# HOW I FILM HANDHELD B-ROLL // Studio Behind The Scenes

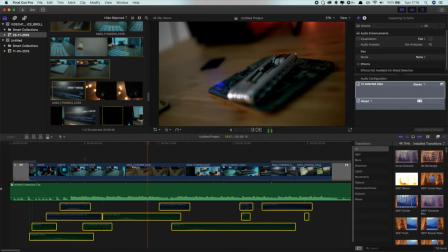(7:20) can slide with me if you feel like 550 on the fast thing you can get high with me that's a deal right ride with me if you ride
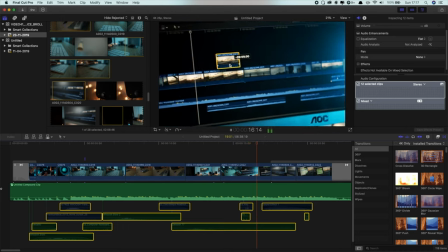(7:27) with me you can slide with me if you feel like feel right that's a deal right that's a bet right that's a deal right that's
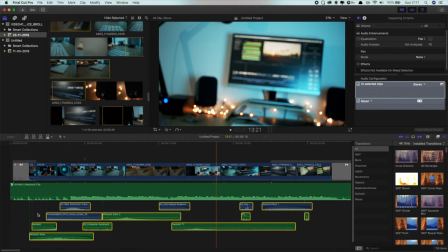(7:34)
a deal right so as you can see that is a huge difference there personally i think that the sound effects or the sound design is
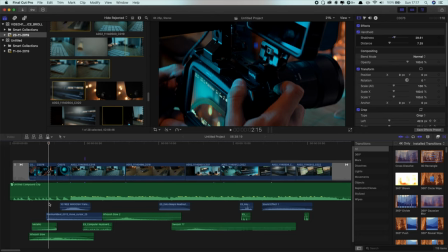(7:43)
pretty much the thing which adds most to the project as you can see i've got quite a lot of transition effects i'm also using uh as you can
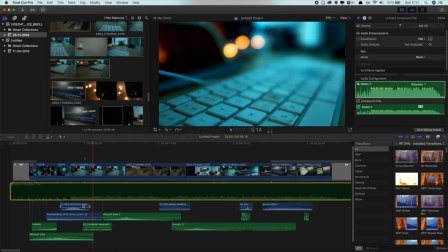(7:52)
see this like computer keyboard effect when the keyboard comes in all of these things are kind of subtle but really
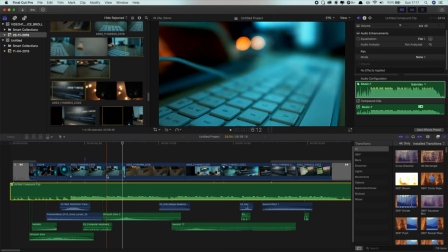(8:00)
go towards the overall feel of the project then i think what i also want to highlight is that most of the clips in this project in fact i think actually all of the clips in this project are shot or shot in 60 frames a second and then slow down to 50 in post it really just helps give
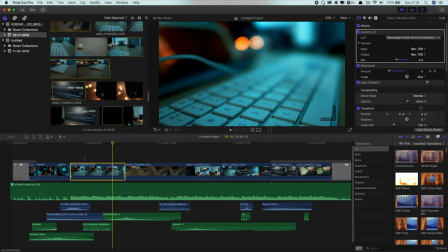(8:18)
you extra flexibility in the edit i would thoroughly recommend filming almost all of your clips in a high frame rate or as high a frame rate that your camera offers also when transitioning as you can see here transitioning between these two clips here i have a bit of sound design sort of crescendoing in the actual transition if you
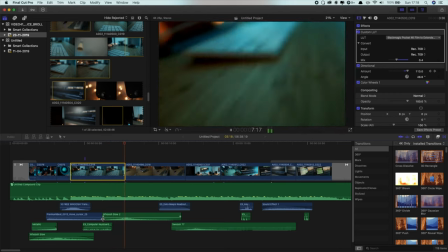(8:37)
can watch here this whoosh really adds
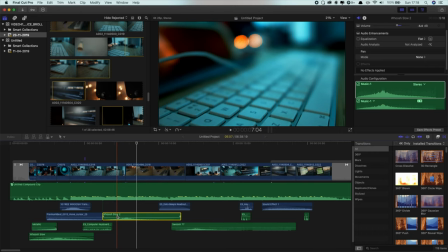(8:42)
to the help of that adds to the style of that transition just helps that flow and i've also got a directional blur on each of these clips if i click on directional here you can see that
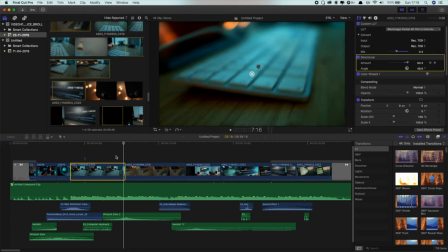(8:54)
this key frames in the clip that's progressively more blurry and then on the other side
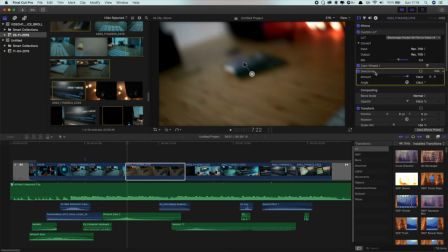(9:03)
we've got a directional blur as well and that key frames out to when
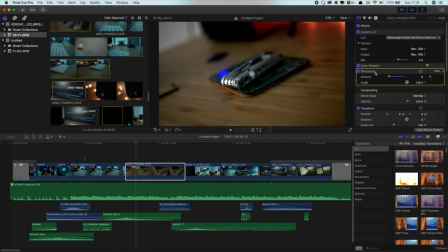(9:08)
the little tool comes into focus so just those little couple of quick tips for the edit and then the other thing is just do not be afraid to use the stabilization in your editing software for Premiere Pro or effects
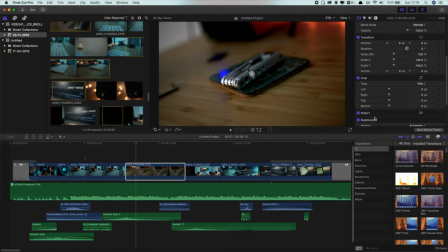(9:23)
that's warp stabilizer in final cut this you just use the stabilization tool down here pretty much all of these clips are stabilized as you can see if i toggle some of these on and some of these off it is cropping in slightly but that's a perfectly good trade-off in my opinion throw
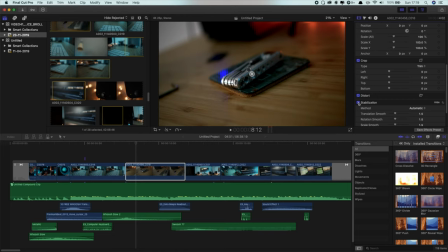(9:38)
on stabilization mess with the settings and see what it gives you there we go guys hopefully you have found that interesting and useful if you'd like to be taken through the edit in more detail please just drop a comment down below or ask any questions about this edit more than happy to answer anything that i can and i will catch you guys next time